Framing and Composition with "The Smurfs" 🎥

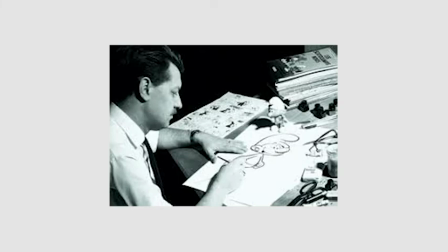The Smurfs were introduced as a series of comic characters by the Belgian comic artist Peyo in 1958.
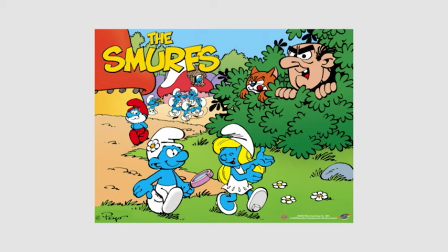Since then, they have appeared in cartoons on television and in live-action films.
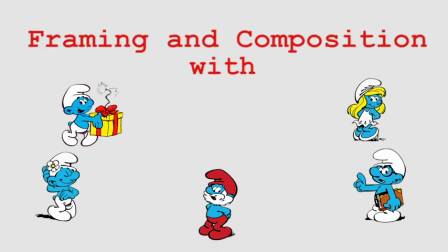Today, we're going to look at framing and composition with the Smurfs.
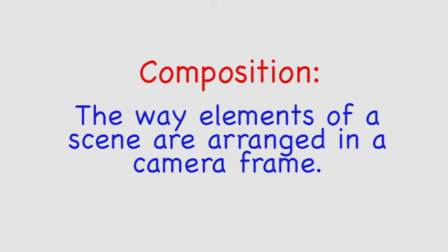Composition refers to the way elements of a scene are arranged in a camera frame.
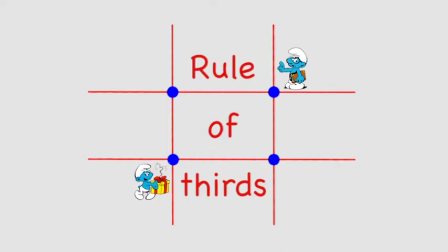The first rule of framing and composition we will look at is the rule of thirds.
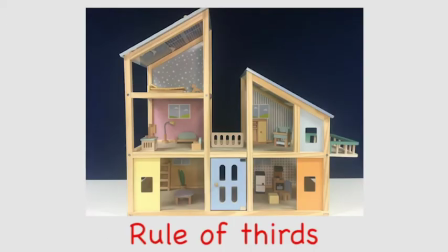The basic principle behind the rule of thirds is to imagine breaking an image down into thirds, both horizontally and vertically, so that you have 9 parts.
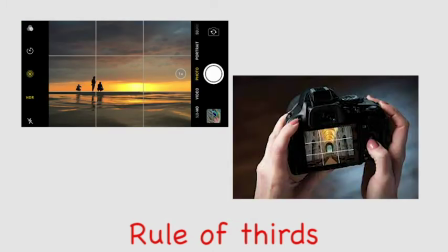Some cameras will have grid lines on the display to assist lining up the vertical and horizontal lines.
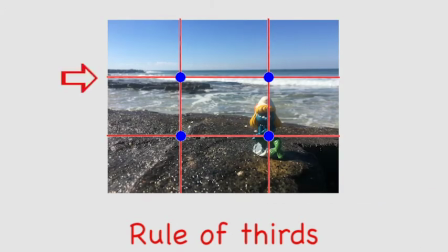The horizontal lines can be used to position the natural horizon that occurs in your image. These may be a horizon line in nature, or a line that is man-made.
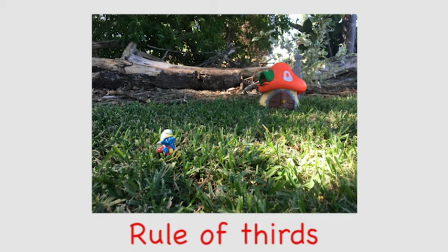Here we have Backpacker Smurf trekking through the grass. By placing the grid on top, we can see the horizon line of the log in the background along the top third. The house and Smurf are positioned at intersecting lines.
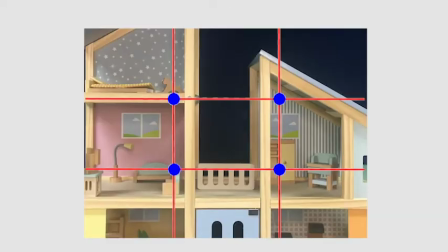The grid lines identify 4 important parts of the image known as the points of interest. When composing your shot, you should consider placing something in 1, 2, 3, or all 4 points of interest in your frame. The same can be used for vertical lines.
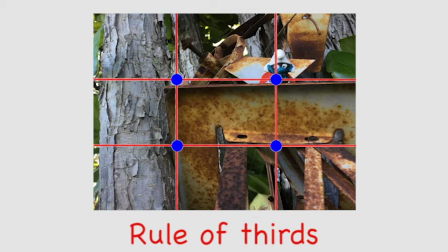Natural vertical lines or man-made ones in your frame should be a third of the way in from either the left or right side.
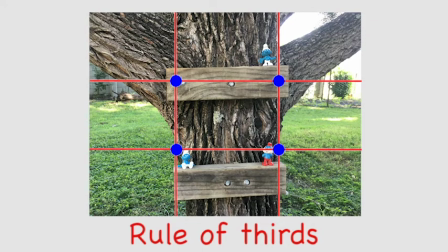The theory is that if you place something at the points of interest in the intersections or along the lines, your image becomes more balanced.
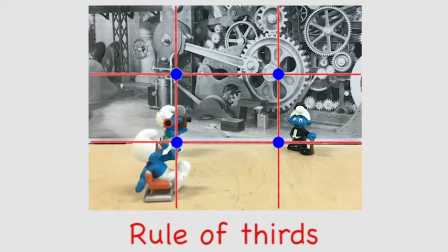Studies have shown that when viewing images, people usually look at the intersection points naturally rather than the centre of the shot.
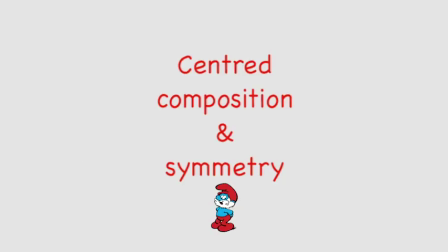The next rule we will look at is centred composition and symmetry.
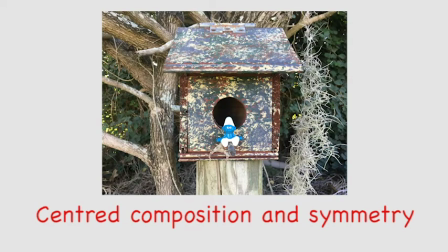Although the rule of thirds suggests you place objects on the thirds line, centred composition places the subject in the centre of the frame.
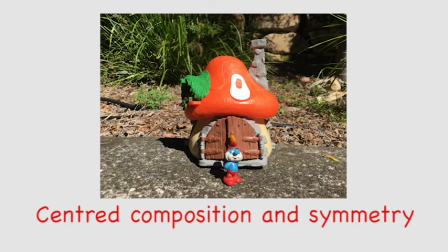There are times when placing a subject in the centre of the frame is aesthetically pleasing to the eye. This can be seen here with Papa Smurf standing in front of his house, or Smurfette positioned with the vase in the centre.
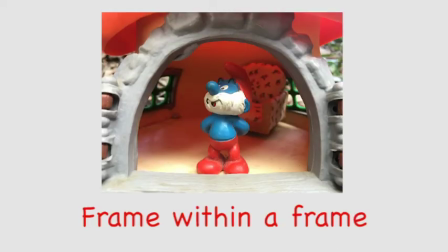Frame within a frame. Including a frame within a frame is another effective way of portraying depth in a scene. Look for elements such as windows and doorways to frame the scene.
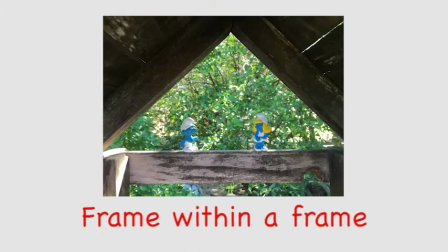Frames don't have to be man-made objects such as arches or windows, they can also be natural ones like plants or trees.
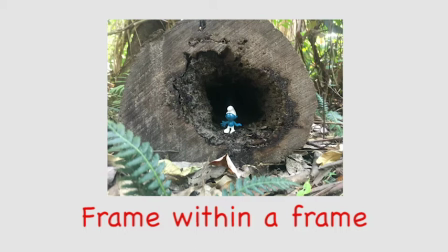Using a frame within a frame presents a great opportunity for your surroundings to be creative in your composition.
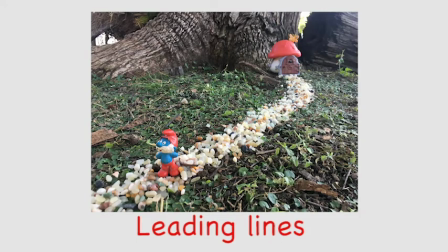Leading lines. Leading lines help lead the viewer through the image and focus attention on important elements. Anything from paths, walls, or patterns can be used as leading lines.
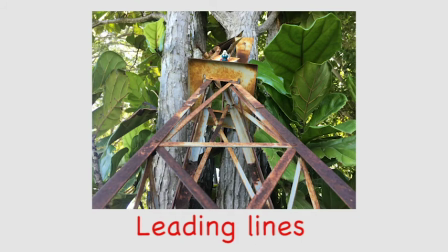This rusted old windmill leaning against a tree leads the eye to the superhero Smurf hiding at the top.
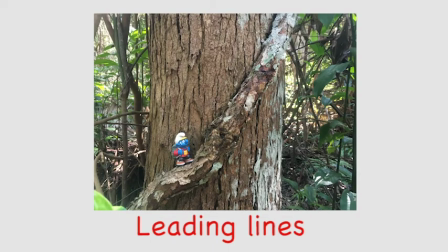Likewise, this vine wrapped around the tree shows the direction of Backpacker Smurf. Rule of odds.
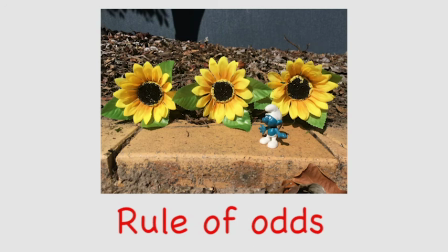The rule of odds suggests that an image is more visually appealing if there are an odd number of subjects. The theory proposes that an even number of elements in a scene is distracting, as the viewer is not sure which one to focus their attention on.
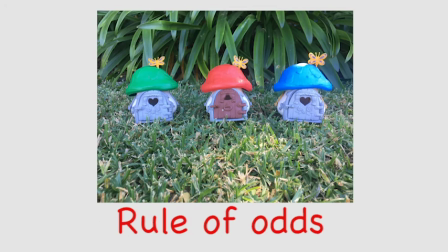An odd number of elements is seen as more natural and easier on the eye. A row of 3 Smurf houses here appears balanced as neither one stands out from the other.
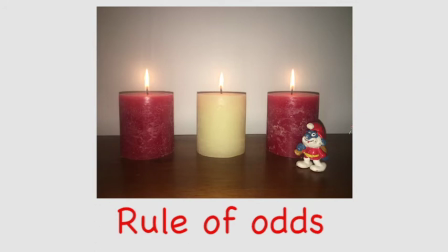The same can be said about the row of candles, with Santa Smurf passing by to deliver the presents.
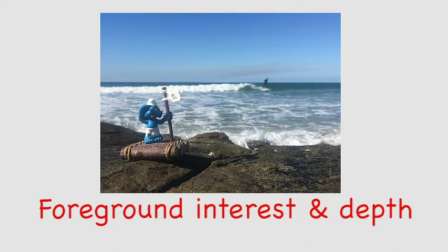Foreground interest and depth. Including some foreground interest in your frame is a great way of adding a sense of depth to the scene. Photographs and films are two-dimensional by nature.
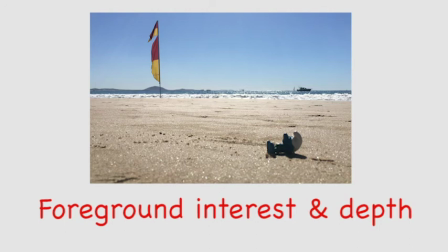Including foreground interest in the frame is one of a number of techniques to give the scene a more three-dimensional feel.
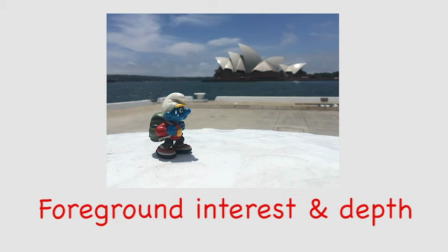Having the Backpacker Smurf in front of the Sydney Opera House adds depth and interest to the shot, as well as following the rule of thirds.
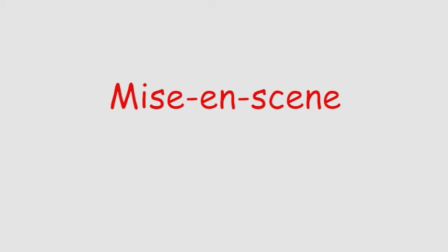Mise-en-scene. Mise-en-scene is a French term used in theatre and film which translates to setting the stage.
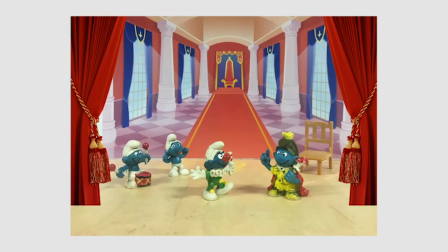In theatre, it refers to the arrangement of scenery and stage properties in a play.
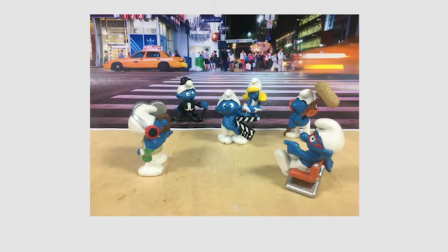In film, the term mise-en-scene refers to everything in front of the camera, including the set design, lighting, and actors.
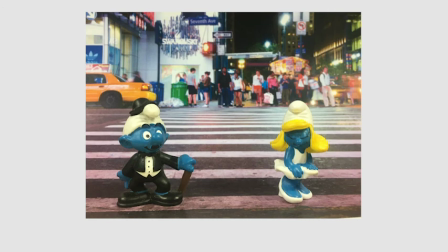Mise-en-scene in film is the overall effect of how it all comes together for the audience.
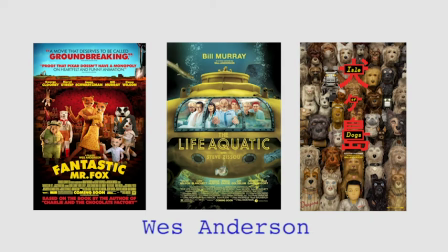We recommend viewing the films of director Wes Anderson to fully appreciate the work of mise-en-scene in a film.
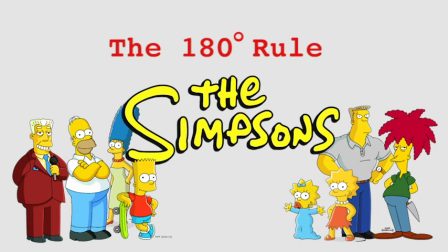Be sure to look out for our next video on the 180-degree rule with The Simpsons.